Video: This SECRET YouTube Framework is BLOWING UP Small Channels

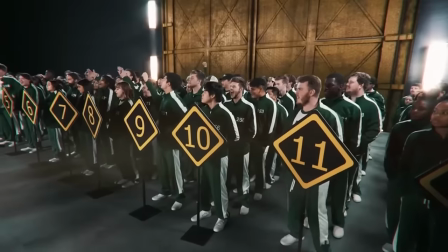249s Now let's decide who faces who. Okay. We're going to draw one from here.
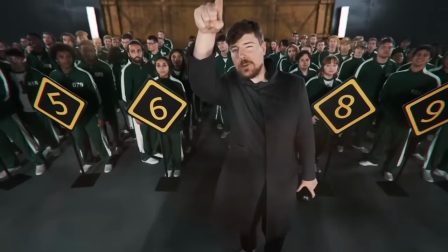255s Six. We'll just draw this one. Five. Okay. Follow me to the bridge. You have to use this blue piece of paper to flip that red one on the ground by throwing it.
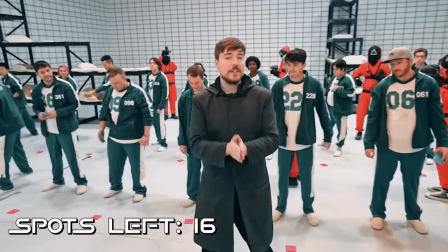263s The first 16 of you to flip your red square moves onto Glass Bridge, which is personally my favorite game.
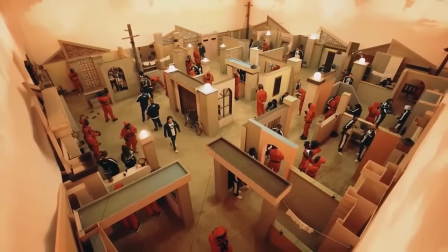268s Everybody gets a bag of 10 marbles and they have to agree on a game to play it against their best friend. 20 marbles lets them move on, but by winning, they eliminate their best friend.
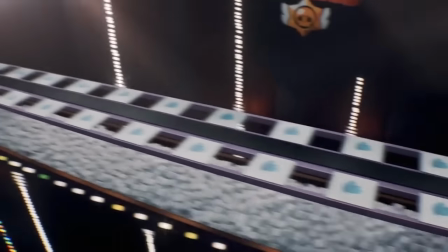276s
Now we get into the rising action, which is like the lift hill of a roller coaster where all the tension is built.
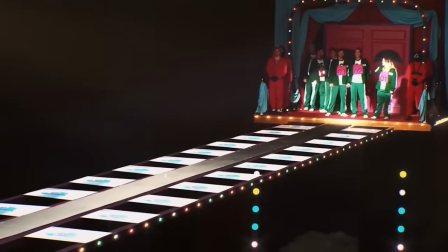282s
Notice how in this part of the video, Mr. Beast slowly increases the difficulty of each game.
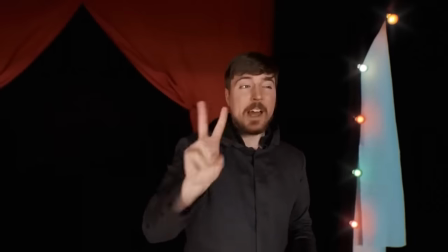288s
And this is done on purpose because it increases the stakes as the video progresses. This is a key part of the rising action.
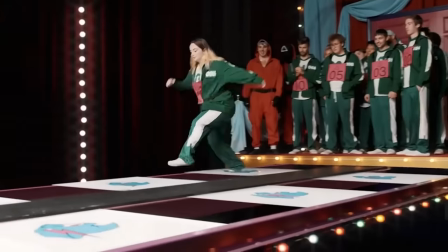295s This is on you. Hey, victory.
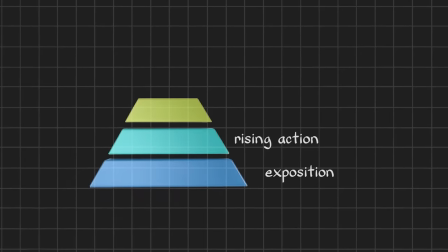299s We had our first loss.
Now we're at the climax. We've reached the most dramatic part of the story. Both the tension and the stakes are at their peak. And Mr. Beast does this perfectly when we reach the glass bridge scene.
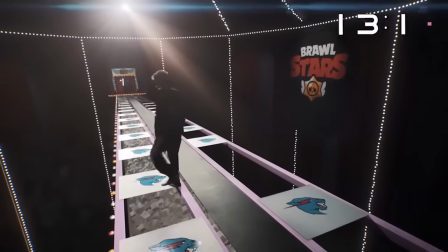312s
The bridge is huge, unforgiving. There are no second chances.
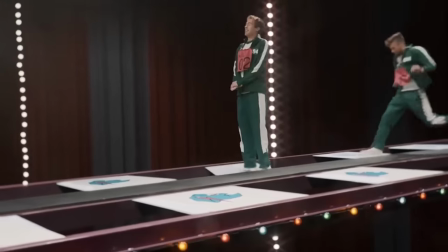316s
Everyone is freaking out because they are so close to the end, and yet it's the one game that reduces the most number of participants.
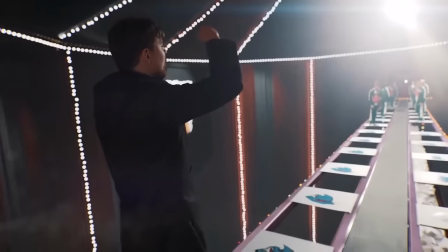322s
The climax is a critical part of this framework, and that will help keep your audience watching for longer.
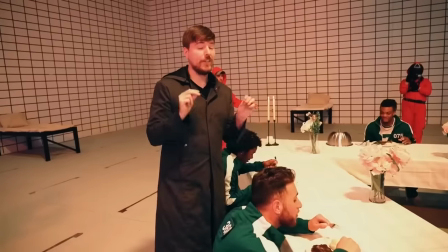328s Everyone make sure you eat up so you have plenty of energy for this final game. I'm thinking about winning all of that money right now.
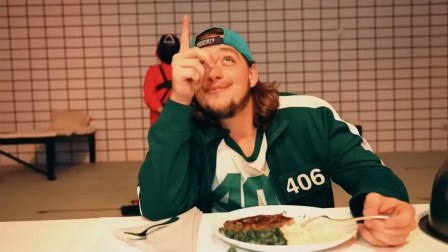334s I'm gonna probably give most of it to my family, friends. That money's coming home with me, giving 100k straight to my mama.
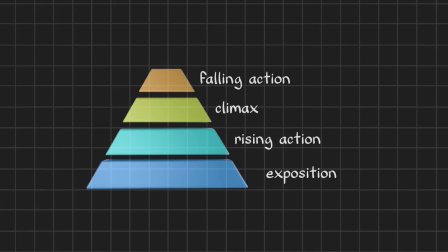339s
After the climax, we have the falling action, where we start to calm down the story.
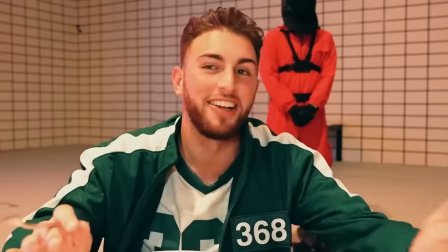344s
In this example, it's done by the remaining participants reflecting on their journey so far and preparing for that one final challenge.
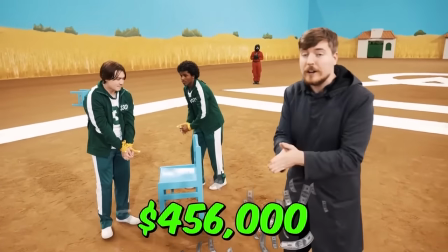351s This will determine which one of you wins 456 grand. Carl, kick the music on!
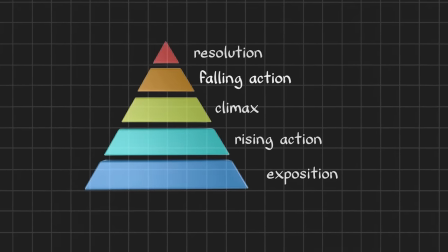357s
And finally, the denouement, the resolution where the tension of the story is resolved.
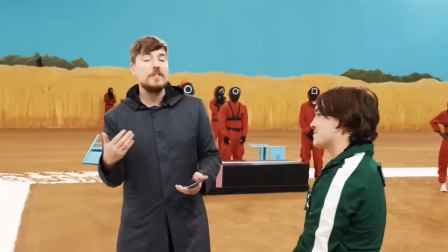362s
The last participant wins all the money, while Mr. Beach charitably offers the runner-up $10,000. What's key to remember about this section of a story is that you want to leave the audience feeling warm and fuzzy.
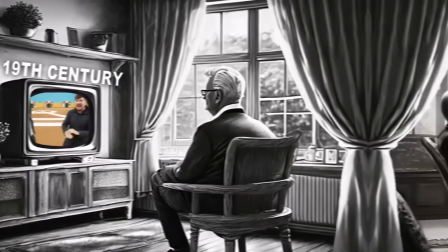372s
MrBeast uses this framework from the 19th century because he knows it is incredibly effective at getting the audience to watch an entire video.
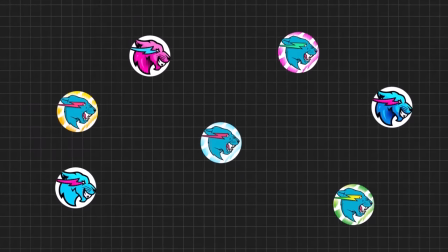381s
In fact, if you watch any of MrBeast's videos on any of his channels, you'll soon realize that he uses this framework in some way everywhere.
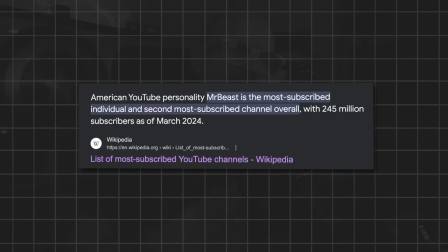389s
But enough about one of the most successful YouTubers on the planet. Let's break down how you can recreate each of these five parts to create your own viral moments. I said during the exposition stage that the most important part of this is the big challenge.
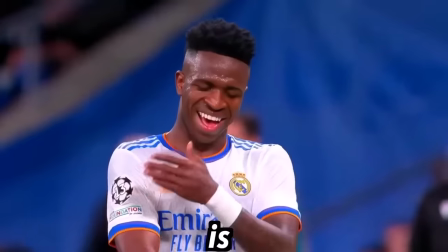404s
So here's how you nail it.
Vinicius Jr. is definitely the best winger in the world right now.
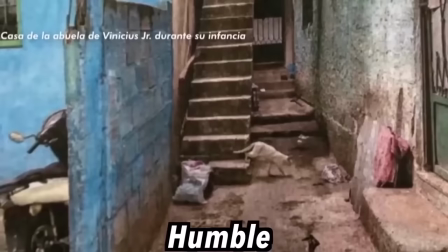409s His journey to this point has been inspiring too, with him coming from humble beginnings in Brazil to then him signing for the biggest club in the world.
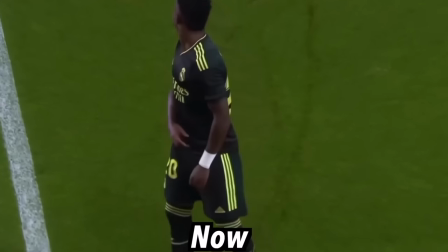415s
In this example, Vinicius Jr. had to overcome a very challenging childhood in Brazil to become a superstar football player.
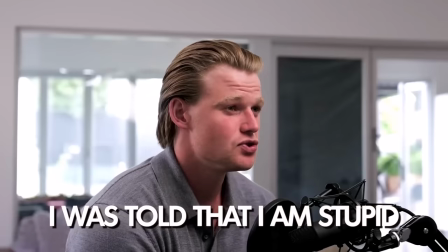422s School was difficult for me for a very long time. I was told that I was stupid at a very young age, especially through primary school, and I believed it.
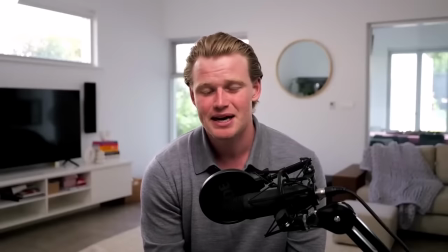431s It was probably exacerbating my insecurities and I just never tried.
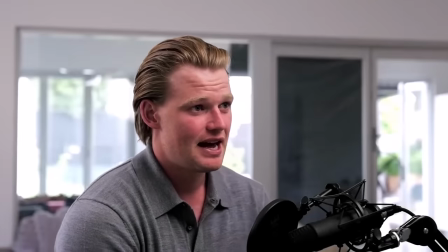435s All of my five teachers just said that I was failing and I was incredibly difficult to teach.
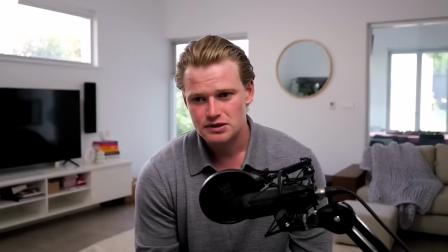441s After that, my parents pretty much had enough.
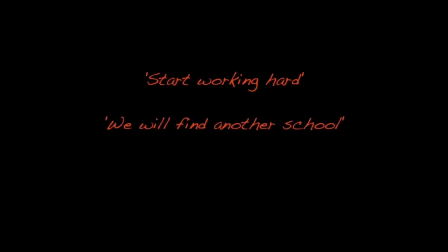444s They gave me an ultimatum to either start working hard or they're going to find another school or even just stop supporting me.
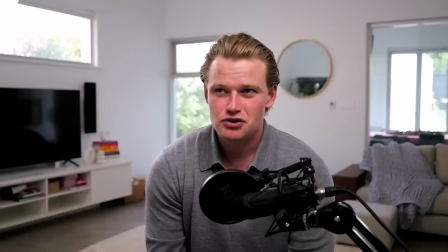450s
In this example, Davey had to overcome childhood challenges of nobody having any faith or confidence in him, leading to problems over anxiety and self-doubt. Now he's worth half a billion dollars. Now these stories hook you because they promise a big reward if you keep watching until the end.
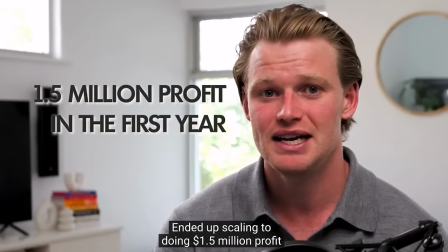466s
You want to see these characters overcome their challenges and find success. So when using this framework for your own videos,
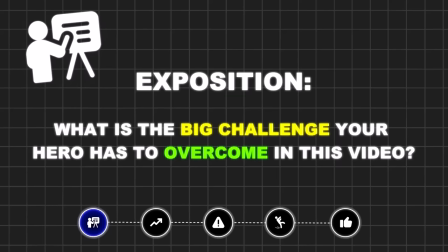473s
make sure to find stories or create your own stories where the main character has to overcome a big challenge at the very beginning.
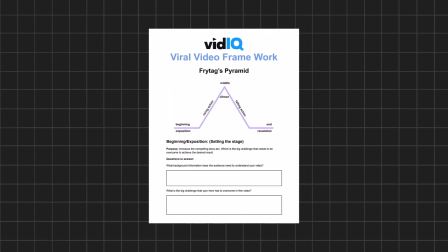481s
And to make this even easier for you, this is where that downloadable PDF comes into play, which is linked in the description below.
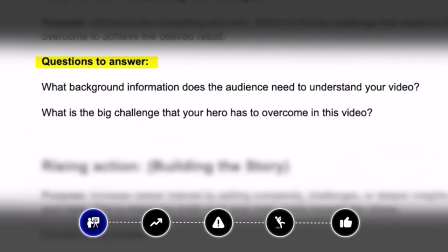487s
All you have to do is fill in the questions on the PDF, which will help you create an outline for your video, which you can turn into a fully fledged script.